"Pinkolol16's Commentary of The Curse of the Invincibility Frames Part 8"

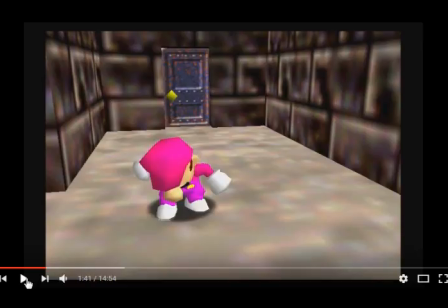253s
I don't mind showing bits of the progress, but like, I don't want to show, like, just a four minute, uh, scene of gameplay footage with text over it, collecting all the 100 coins, because that's not important,
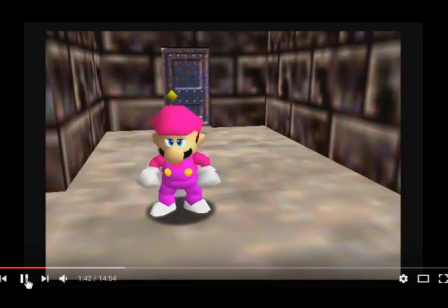267s
that's the mundane part, and I want us to get past all of that. But I won't mind collecting a few coins to show the progress.
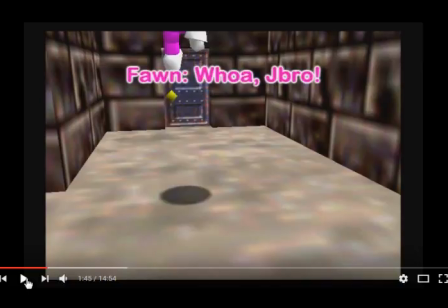276s
If anything, this whole arc is mundane. J-Row is another one of the ones like cool who was out of YTR at the time but was uh like
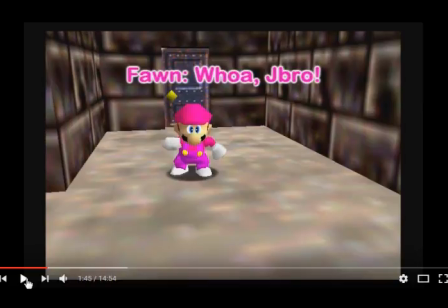289s
still a friend so I needed to include them because they're my friend and I wanted to include them in the story so they were just one of those YTR warners be careful of what Starman 3 does. Ironically enough after this video released him like for a while he
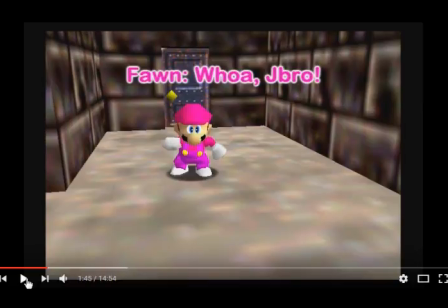304s
actually went back and forgave star method for a lot of things so this video makes it seem extremely outdated
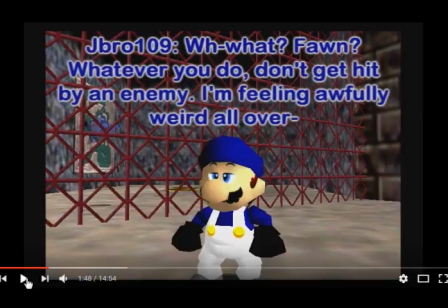312s
although during the time period March 2014 of course he definitely wasn't there so it makes sense due to the time period I guess but he also but they also want to warn about the thing the invincibility frames problem even though they don't know anything about it also
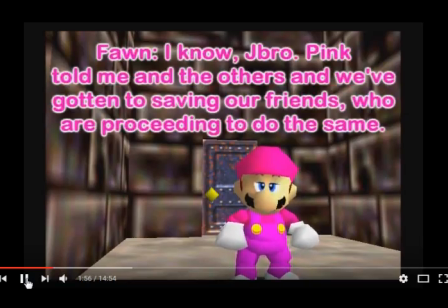I tended to use the Sonic Lost World song of Windy Hill Act 3 a lot. The reason why I did was because when I played the game, I really liked the song when the rock is chasing you in the level.
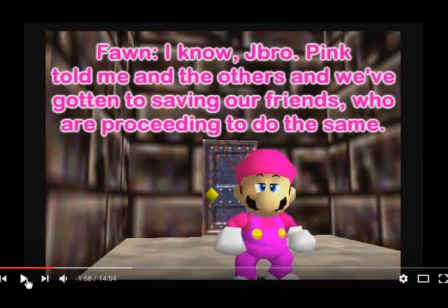351s
If you don't know, you're in a cylindrical cave, and at the end, there's some kind of rock or something, some kind of rock hallway which you have to avoid where rocks sometimes come down every so often.
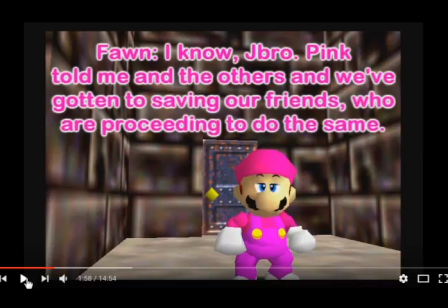370s
The music there was interesting so I tended to use it a lot since it fit for caves. The OST though, tended to mix the whole song together as in the calm part of the song and the part of the song where the rocks are rolling.
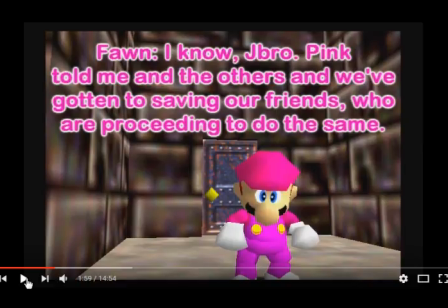387s
Although fit, although this is kind of fitting since this is the cave level and there are rolling rocks in this level as well guess which one they were trying to rip off and by they I mean Sega
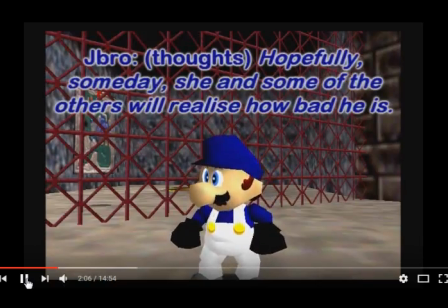401s
there you go hint as to the fact that he's not in YTR and he's one of those people there's about like seven of them in this series so far and
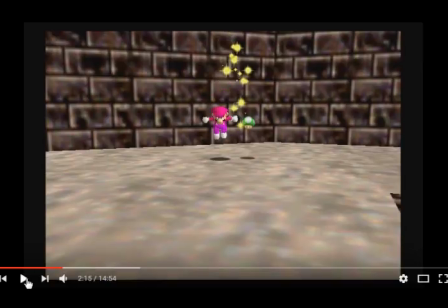421s
then you're gonna ask me why did I forced her to collect the life if it's not important just cuz I guess also
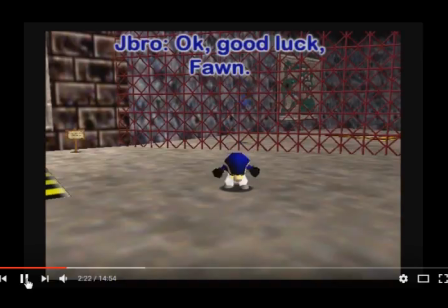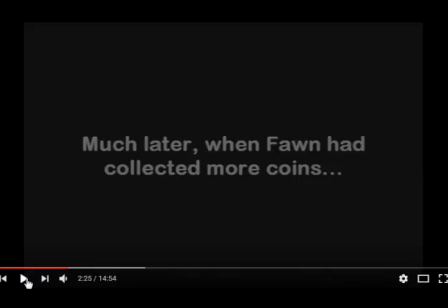438s
in story she could have mistaken it for like something else but again it really
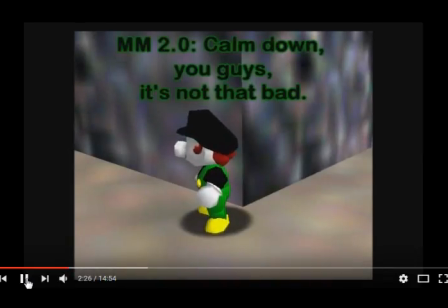443s
doesn't matter now why did I crop this particular scene it's really stupid decision there's a scuttlebug right behind him and I wanted to
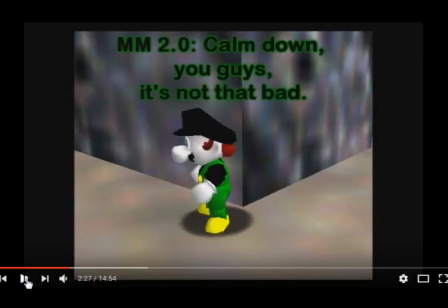458s
show that there was like nothing there stupid decision honestly but it's what I did
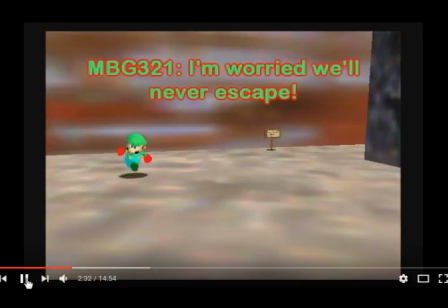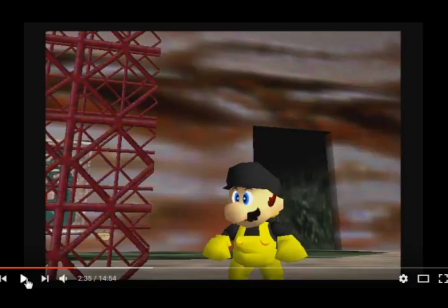474s
it's meant to be one of those scared kind of things where one of the younger ones of the cartoon usually just runs around in circles and is worried difficult to do an SM64 though and it's it doesn't look right but I did what I